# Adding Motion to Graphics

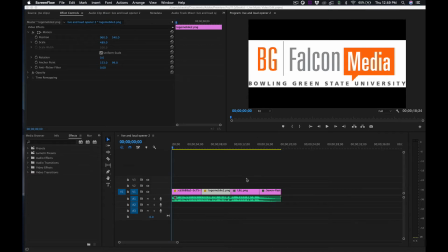(0:00)
All right, next up is to take our little intro sequence that we've arranged here and add some keyframes to be able to add some motion and some adjustments to scale and position to our graphics, just to spice things up and make them a little bit more interesting.
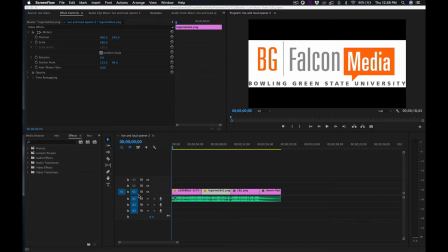(0:16)
I'll be the first one to admit that Premiere Pro is not 100% my jam like Pro Tools is, but I am going to do my best to show you the way that I would go about this,
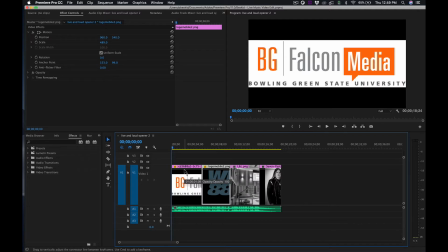(0:26)
but by no means does that mean that it's the best or fastest, most efficient way to do this. So I'm just expanding my video track there and then zooming in on my timeline by hitting the plus button.
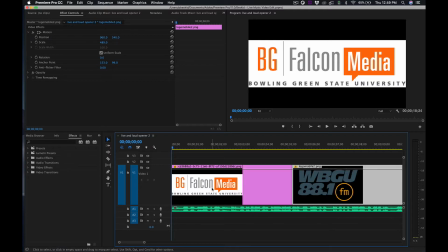(0:38)
And what I want to do is make sure that my, whatever
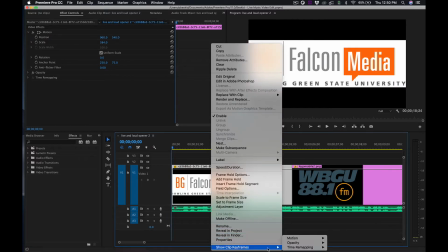(0:43)
graphic that I want to work on, that I'm showing keyframes for what I'm working with here. And what I want to work on first is the scale. Probably position, really. We're going to wind up doing both of these sort of things.
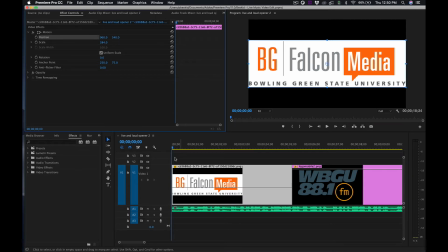(0:58)
So then I'm looking up here at position, and then I'm adding a keyframe in this area by hitting this little dot here. So I want a keyframe at the beginning, and I want it to be in this position.
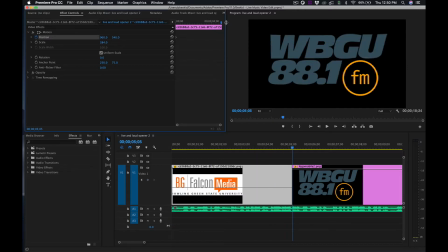(1:12)
Then I'm adding a keyframe right at the end.
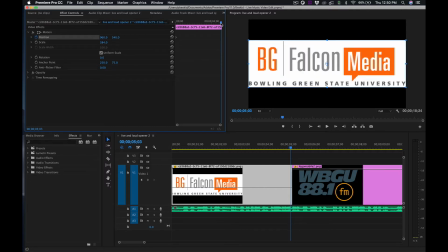And I want to do the same thing with scale. I want to add a keyframe for scale too, so I'm going to reveal scale
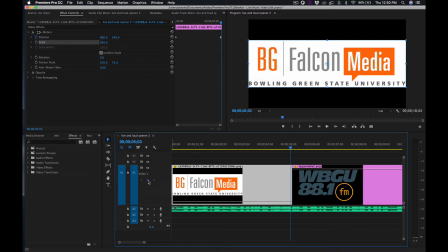(1:32)
and add a keyframe here at the end for that, and again at the beginning for scale. So keeping things the exact same at the beginning, but then by the end
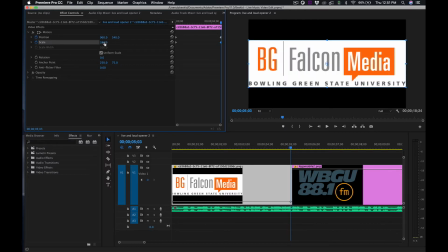(1:47)
I want to have changed the scale so that it's blown up and that Falcon Media is sort of front and center.
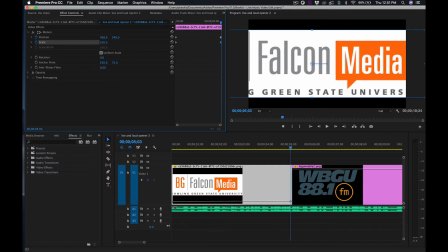(1:57)
So I'm going to blow that up a little bit and then move things to the left just so Falcon Media pops in there. And I'm sort of making sure that the G in bowling kind of gets out of the frame. And that looks pretty clean that way.
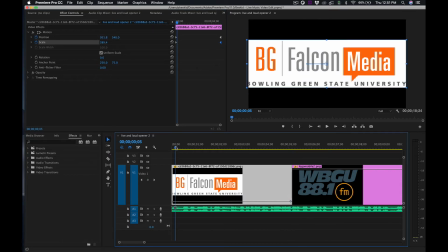(2:10)
Alright, so let's just go back to the beginning and just see what that's going to look like.
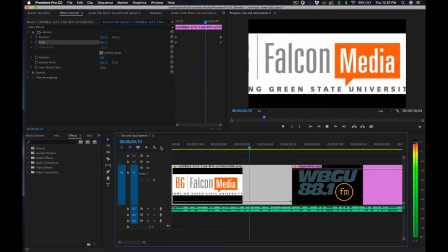(2:14) Broadcasting live performances from the Stanton Audio Recording Studio in the Michael and Sarah Kulin Center.
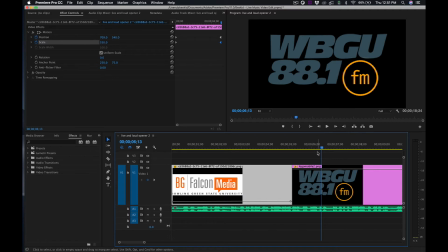(2:21)
Okay, so not bad. And then what I'm thinking is that the WBGU here is probably going to need to change a little bit as well. And since the Falcon Media sort of moved from right to left, I'm going to have this one move from left to right.
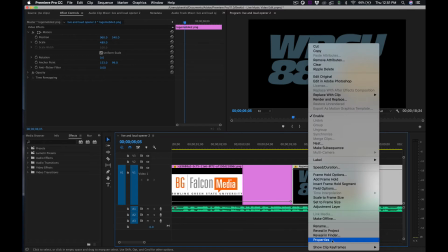(2:37)
So let's show the keyframes again. This one will be actually position.
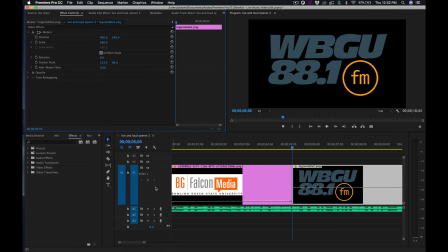(2:44)
And then start at the beginning here. Add that keyframe. And then move towards the very end. And add another. And then at the end, well, at the beginning, I suppose, start there.
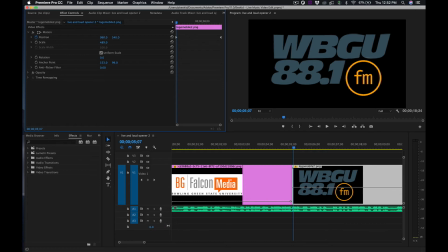(3:00)
I want the position to be over here on the left. And then by the end, it's gonna slowly move over to the right. Let's see how that's gonna look for us.
Michael and Sarah Kulin Center on the campus of Bowling Green State University.
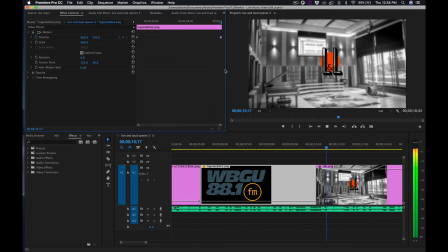(3:23) This is Live and Loud.
Okay, cool. So that's working for me.
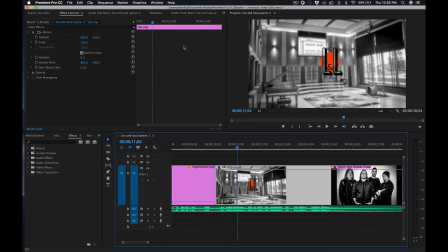(3:31)
And let's see, with the Live and Loud, I think this one is just going to be more about a scale sort of thing.
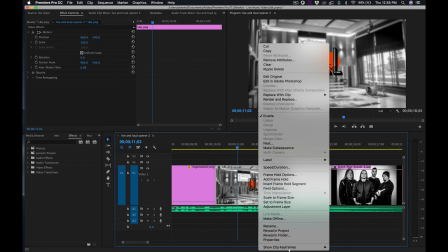(3:36)
So let's look at scale.
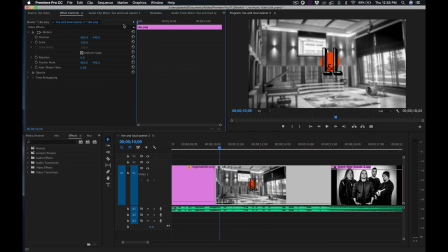(3:43)
And make some adjustments to that. I think what I want to start with it zoomed in a little bit more. Like I want to be able to see the studio, but I don't want it to be so far off.
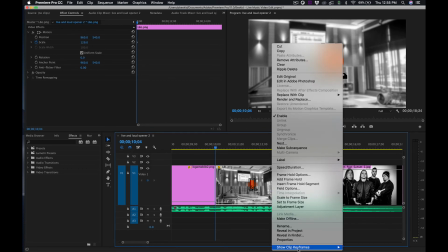(4:00)
But I do want it to also be in the center. So I'm going to change this to position.